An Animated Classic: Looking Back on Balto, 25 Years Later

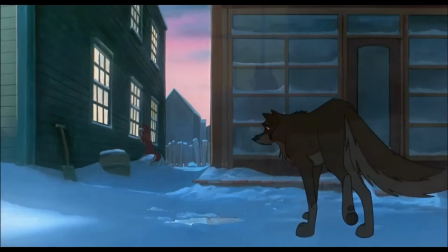33:47 Jenna then goes to the window, watching as the doctor examines her owner, while in the shadowy background, Balto arrives.
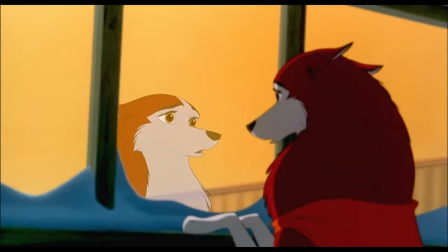33:54 I saw this movie for the first time as a young child. And even today, I can still recall how the soft, melancholic music and somber, hushed tones of the dialogue really nailed the impression that something serious was going on.
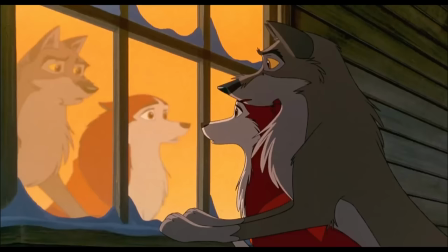34:07 She feels warm. She has a terrible cough.
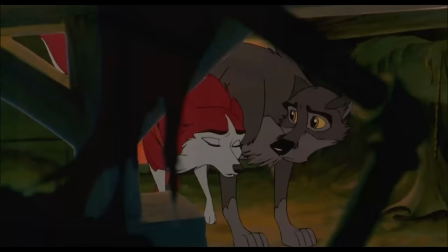34:13 Balto, what's wrong with her?
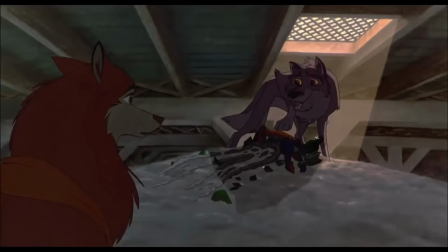34:15 Balto and Jenna then sneak into the crawlspace beneath the hospital, where the former shows the latter a trick of the light in an attempt to cheer her up,
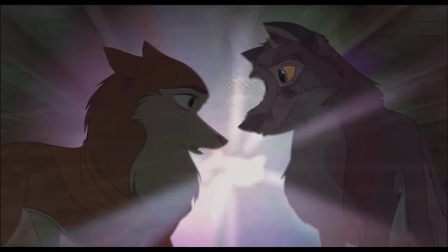34:23 projecting the aurora borealis through a group of broken bottles.
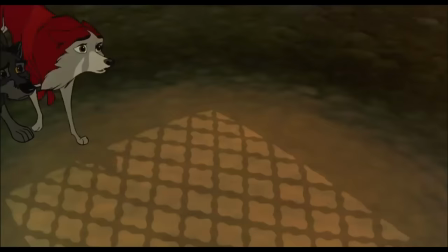34:29 You're right. It's beautiful.
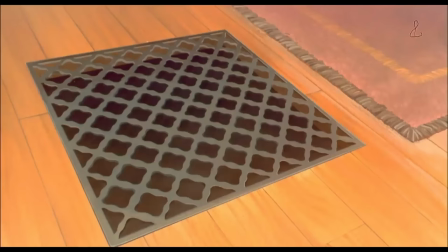34:32 Their wonder is cut short, however, when they hear the doctor and Rosie's father discussing his daughter's predicament, and the doctor gives the grim diagnosis.
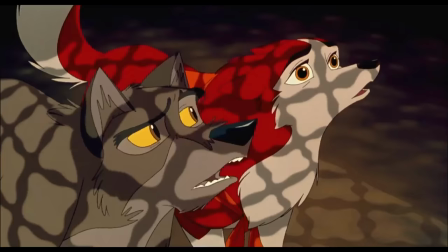34:40 How is she? Exhausted from coughing. Her fever's getting worse.
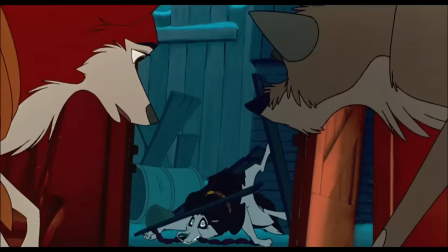34:45 Looks like diphtheria.
A horrified Jenna hurries out, but when Balto tails her, the two are confronted by Steele.
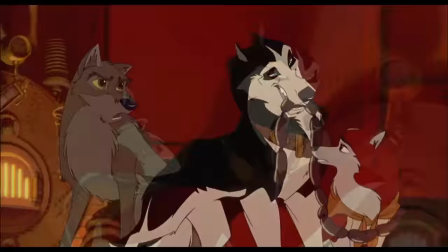34:53 The Malamute attempts to persuade Jenna to leave with him, offering links of meat he stole from the butcher.
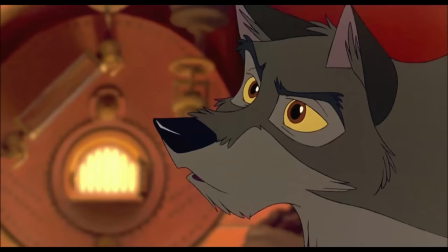34:59 Whereupon Jenna tricks him into backing into the scalding boiler. And I have to say, this pun is pretty clever.
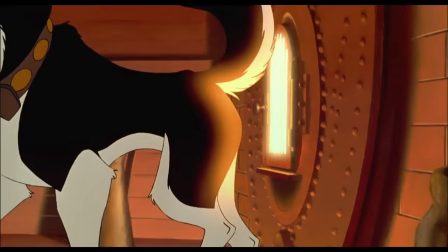35:05 These days I prefer my meat cooked.
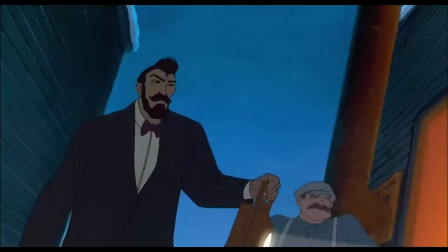35:10 Steele's cries of pain summon the nearby men, but he is able to frame Balto for the theft, and the wolfdog is driven away while Rosie's father drags Jenna home.
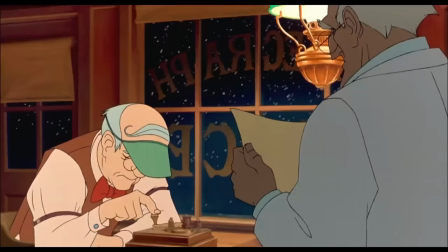35:19 After cutting to the town telegraph operator, who sends a desperate plea for medicine,
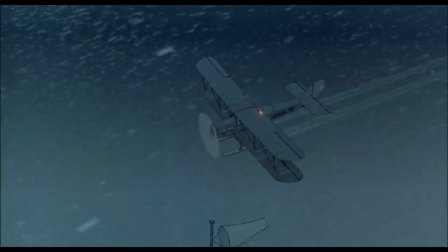35:24 we then get to witness various delivery attempts as we hear his correspondence with other officials, and the situation grows increasingly dire.
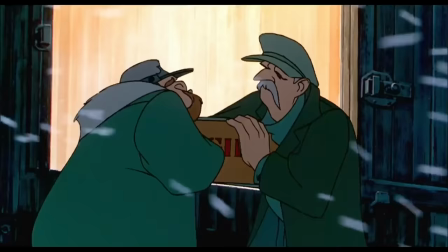35:32 With the journey impossible by sea and air, the governor authorizes a shipment to travel by rail to the end of the line in the town of Nanana,
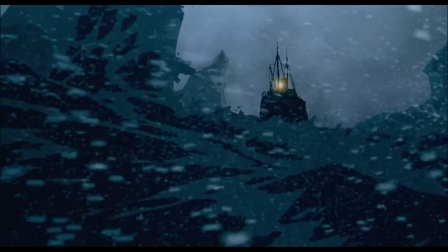35:40 where it will be carried the rest of the way by dog sled.
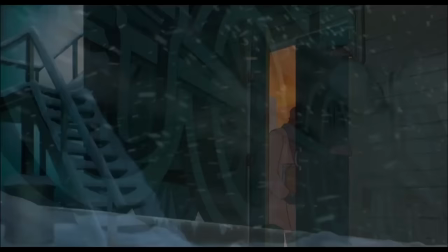35:43 Once again, This sequence is an excellent example of how the animation and music combine to convey both the grave nature of the epidemic and the brutal conditions of the Alaskan winter,
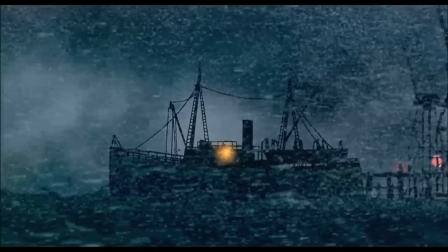35:52 and therefore set the stakes for what our heroes must brave in order to save the ailing population of Nome.
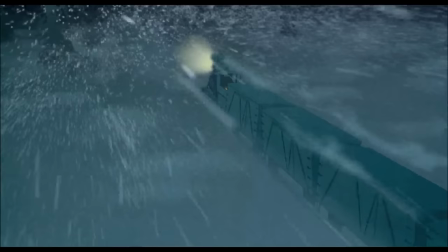God willing, train will make it through. Stop.
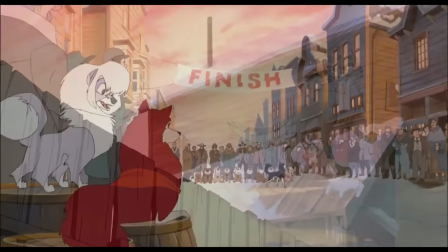36:12 Back in the town, a race is organized to select the fastest dogs for a relay, and here, Balto sees his chance to prove himself.
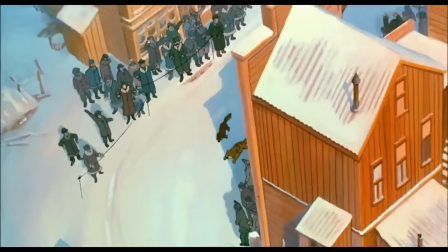36:21 After he sneaks into the starting lineup, we get a neat little sequence where, despite being undermined by the other participants,
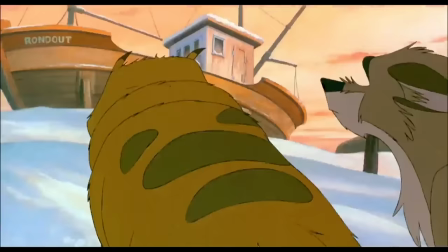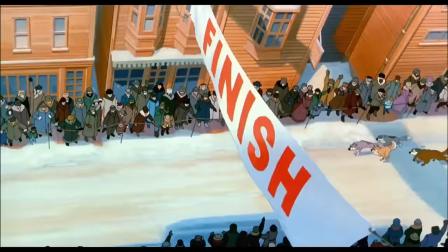36:33 he manages to win the race.
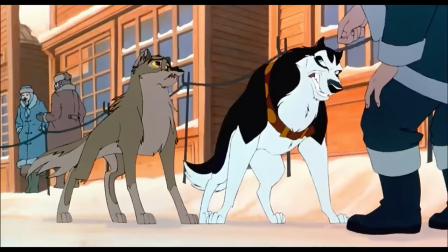36:36 But in the aftermath, as the musher and another official come up to inspect the wolf dog, Steel provokes him into growling,
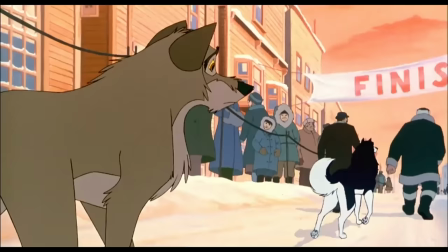36:43 and the men fearfully back away, leaving Balto behind as the rest of the team is prepared.
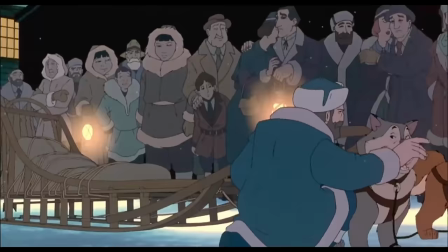36:49 Come nightfall, the sled team sets out, with the telegraph operator setting a red lantern at his office on the outskirts of town, telling the others,
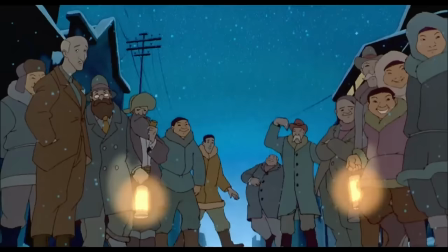36:58 "Yep, as long as there's hope for those kids,
I'll keep this lit."
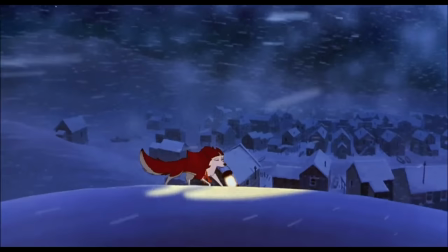37:03 Here we get the first overt use of one of the film's primary motifs, or visual themes, that of light corresponding to hope.
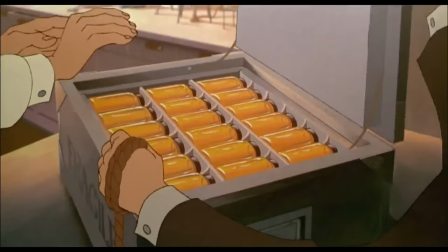37:11 Now, I know, light equals hope is one of the most basic motifs in all of storytelling.
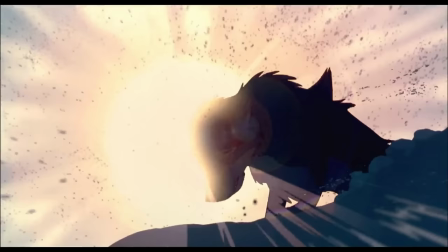37:16 After all, we are diurnal creatures with color vision.
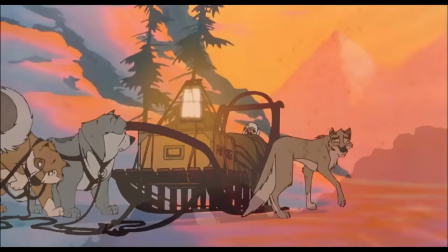37:19 But as I've stated multiple times already, just because it's simplistic doesn't mean that it can't be used to great effect.
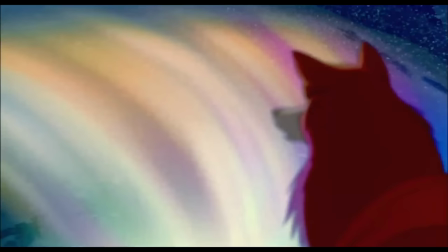37:25 And after all, this is a movie intended for children, so it makes sense that many of the elements would be rather straightforward and easy for young minds to interpret.
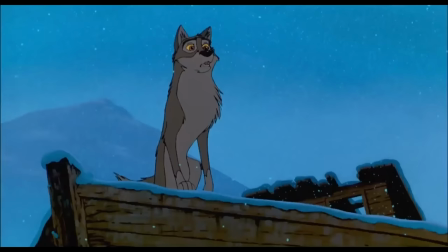37:34 Next, we get a great scene where a dejected Balto, sitting on the beach boat on the outskirts of town,
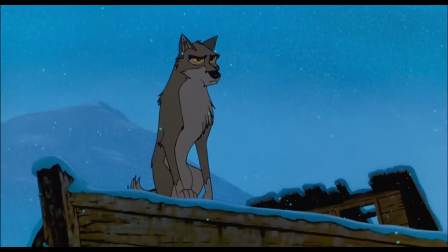37:40 watches grimly as the team vanishes into the wintry backdrop.
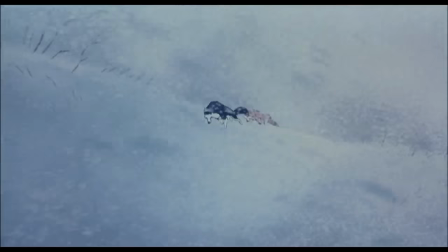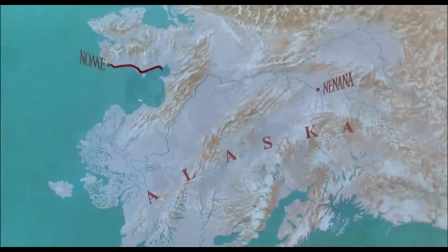37:49 Afterwards, we are shown a montage of the team crossing the distance between Nome and Inanna before arriving at the train station, where the medicine is waiting.